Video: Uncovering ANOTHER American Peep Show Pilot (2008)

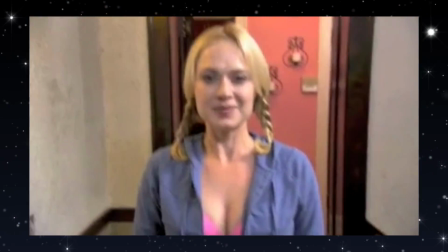(12:17)
Like the scene where Tony hands Jez the porn doesn't really need to be a flashback, and the fact that it is one is not used for any artistic reason like we got in the first series of Peep Show,
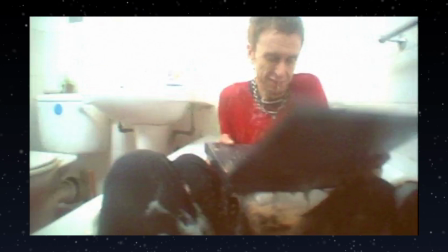(12:25)
with the weird hazy looking bad thing flashbacks that look visually murky as a means of showing Jeremy's uncertainty around the events that occurred.
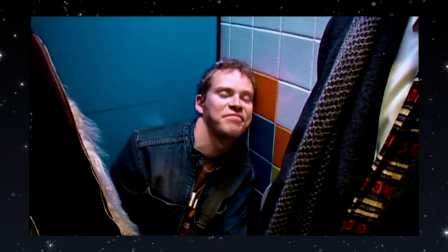(12:32)
I wonder why Sam and Jesse wrote the flashbacks in. Maybe they thought an American audience would appreciate them more,
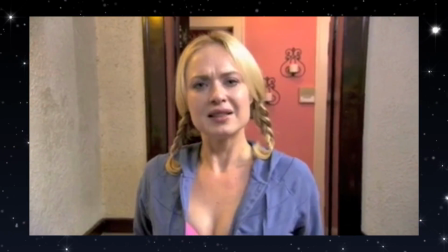(12:38)
or perhaps they regretted ever taking them out of Peep Show in the first place. It's certainly something interesting to think about, but with me only having a single one to look at,
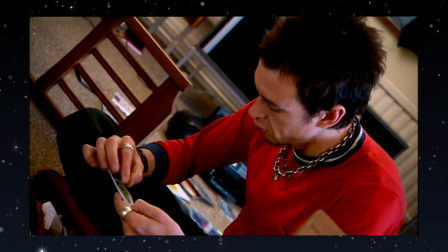(12:45)
it's hard to draw any solid conclusions about how they were going to be used in a more broad sense.
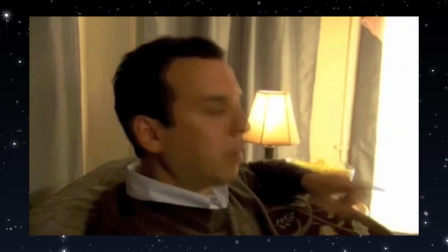(12:49)
For the most part, I don't think any parts of the clips I have are total failures, but there's one sequence that I really do not understand.
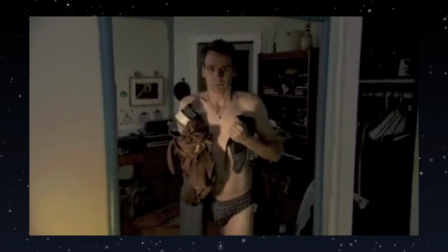(12:55)
It's the bit where Jeremy gets scared out of Tony's flat and runs back to his room and starts talking into the mirror.
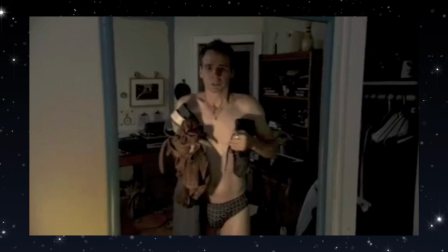(13:00) I love you. I love you. I love you.
Like, am I missing something here?
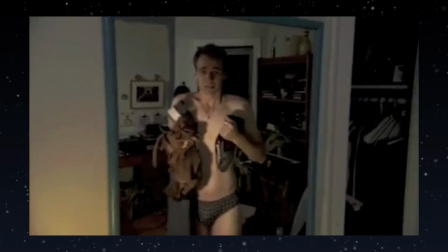(13:05)
Why does he just start saying I love you repeatedly into the mirror while sounding like he's crying?
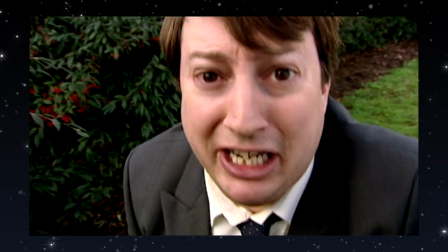(13:10)
I get that he's scared, but how does that translate into the I love you bit? Also, the sound mixing in the sequence that leads to him running out of the room is frankly terrible.
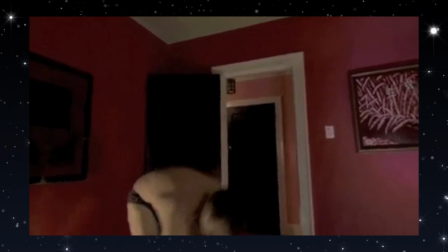(13:19) Oh yeah, that's a gun cleaning scream. Oh!
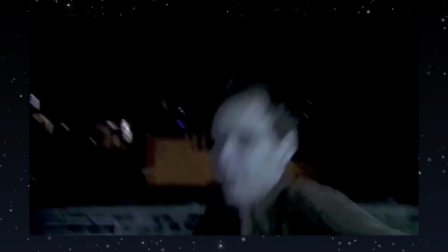(13:23)
Another part I'm not sure about is the ending. It ends with the sequence in which Mark and Jez sit on the roof looking into the night sky, reminiscing about the events of the day.
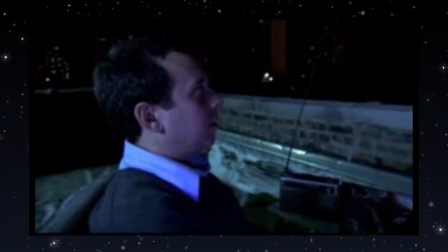(13:32)
It's played with this overly warm demeanour that makes it seem like the show is trying to be heartwarming or something.
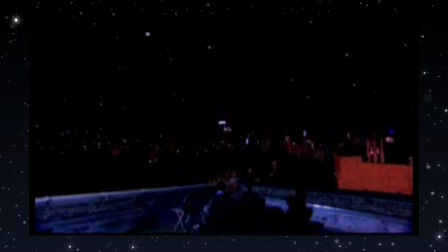(13:37)
I find it a bit confusing tonally, and I'm not sure if it's even the kind of thing that the two characters would even do in the first place, leaving it feeling a bit strange.
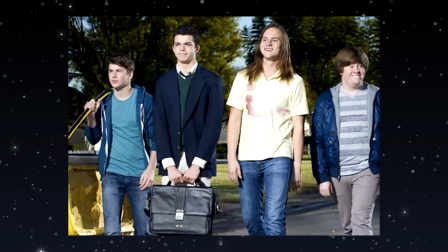(13:44)
I don't know how many people have seen it, but ashamedly, I've seen every episode of the American In-Betweeners reboot,
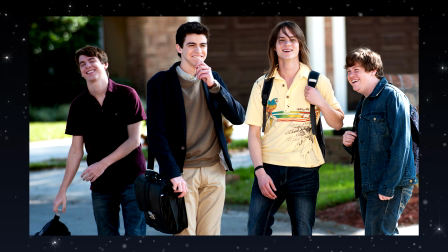(13:50)
and that show has the same thing going on, where it feels like certain episodes have this forced sense of sentimentality that's both entirely unnecessary and undeserved, but also goes against the tone of the rest of the show.
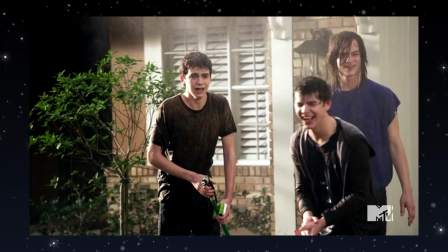(14:00)
Like, there's a bit in it where the guys in that show have this weird slow motion water fight that is trying to be charming, yet it just sticks out as forced and embarrassing.
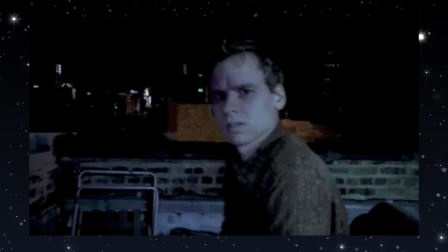(14:08)
This ending scene isn't quite at that level of terribleness, but it hits those same notes of forced sentimentality.
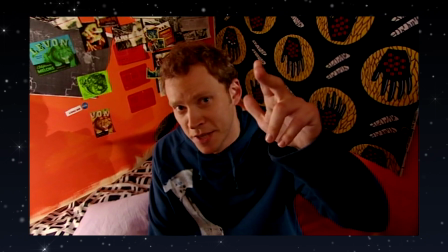(14:13)
But again, maybe this is just a sign of cultural differences between British and American comedy. I think I'm just gonna hang out and have some alone time.
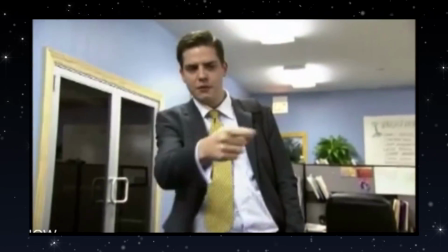(14:20)
It's hard to draw any real firm conclusions as to how this pilot turned out, seeing as I can't see the full-length episode, but there's definitely a few things that I can say about it.
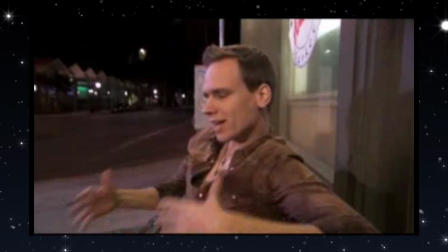(14:28)
It's certainly better than the 2005 pilot, with the casting and the Bain and Armstrong script being the main things that caused this to be the case.
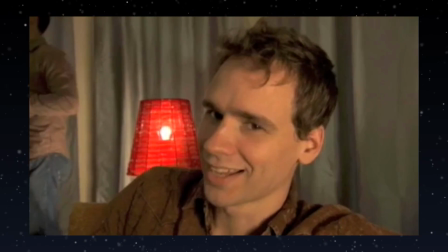(14:35)
Also, aside from the general quality of the episode, it just feels more like an Americanized version of Peep Show than the other pilot managed to, which I guess you have to give it props for.
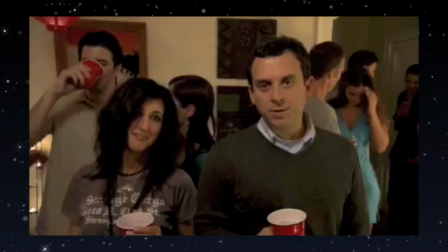(14:43)
It's still nowhere near the level of the actual Peep Show, obviously, but judging by the parts of it that I've seen, I'd say it's perfectly okay.
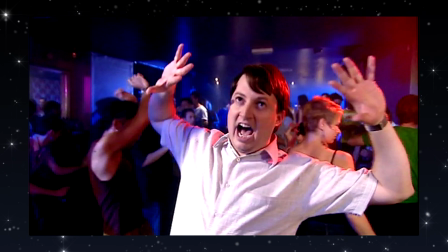(14:49)
It rides that 5 or 6 out of 10 line, you know, watchable, but you wouldn't really go out of your way to watch it.
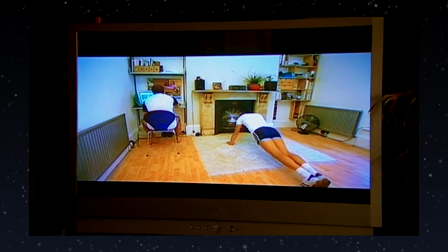(14:55)
With the huge amount of terrible TV shows that are commissioned every year, I honestly find it pretty surprising that this never got picked up for a whole series.
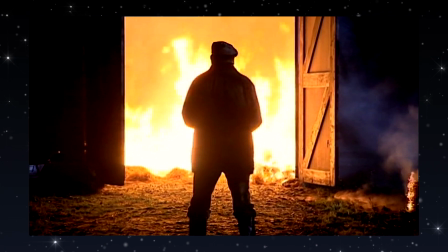(15:02)
Maybe the rest of the footage has some really terrible stuff in it or something that I just can't see.
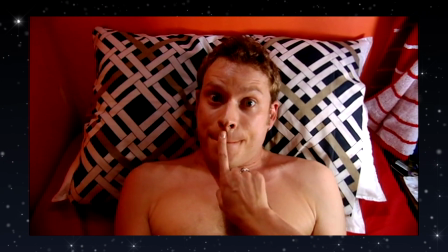(15:06)
I wish there was more that I could say about it, but there really isn't, though I hope this video can start some discussions about the pilot, as I find the fact that it even exists to be pretty interesting,
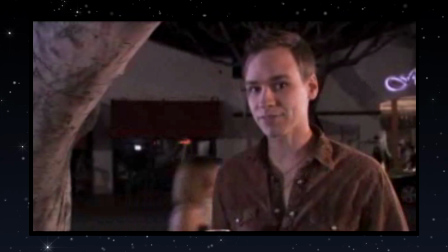(15:14)
regardless of how it turned out.
Life is shit.
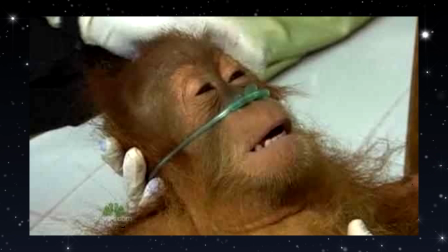(15:17)
But yeah, I hope this was somewhat insightful, and I'll get a link to the footage in the description or in a comment or something, so that more people can get to watch it and give their own thoughts, as I'd definitely be interested to hear them.